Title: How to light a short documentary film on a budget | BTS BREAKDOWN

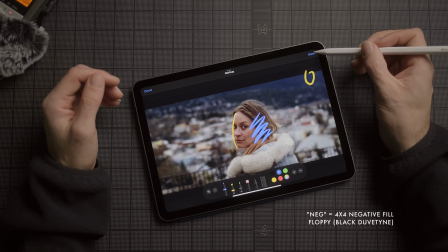12:10 But I think it was a powerful shot. She looks great, and it was a nice little way to sort of finish the film just with a video portrait like that.
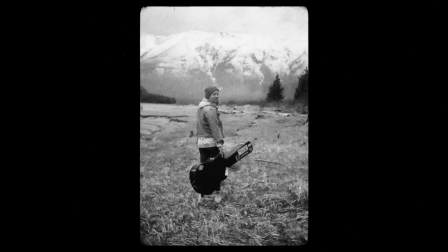12:16 These Nishika frames, I'll speak a little bit more in detail about in the next video, but for us, they were a way to be able to move from still to moving imagery.
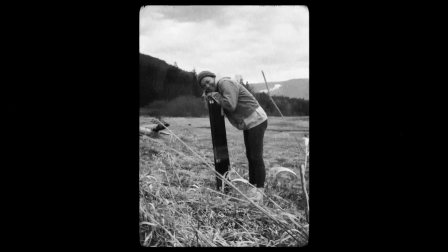12:23 And it was a way to sort of change scenes and support an idea shift. And there definitely was a bit of a craze going on with these Nishika cameras before, or maybe a couple of years ago now, and I seem to have seen that die down a little bit,
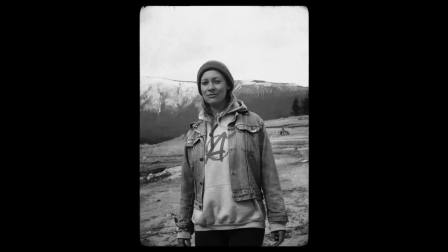12:34 but I really like them. I think they're a cool way of bringing film to screen, as in 35mm film, which is something that I love.
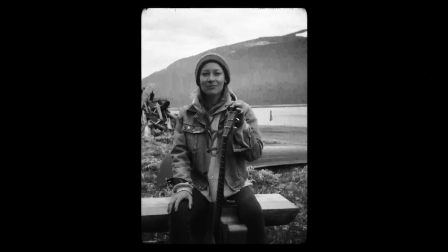12:39 And it's just a cool way to be able to, move between ideas and move between still and moving imagery. And I think we did a good job of that. It was nice to just be able to sling it over your shoulder while you're doing some sort of A-roll. You can, in between a scene or a setup, you can just bust out the Nishika and pop off a portrait or two. And it does a lot for the edit.
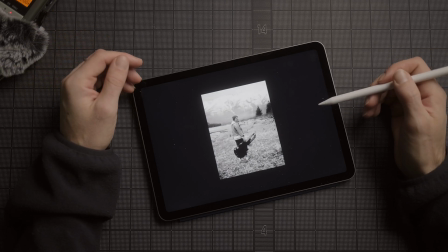12:55 It brings something different to the screen, and that's what we were trying to do. All right, that'll do it for me today. Thanks so much for watching. Hopefully you got something out of this. If you did, give it a like, subscribe. It helps me out. It helps me wanting to make these. I got a lot of positive feedback from the first few videos, so thank you all very much for that. I really do appreciate it. But if this is something that you like, then tell your friends, and I'm grateful to be on this journey, and hopefully you're getting something out of this, because I certainly am, and we can continue this filmmaking journey together. See you next time.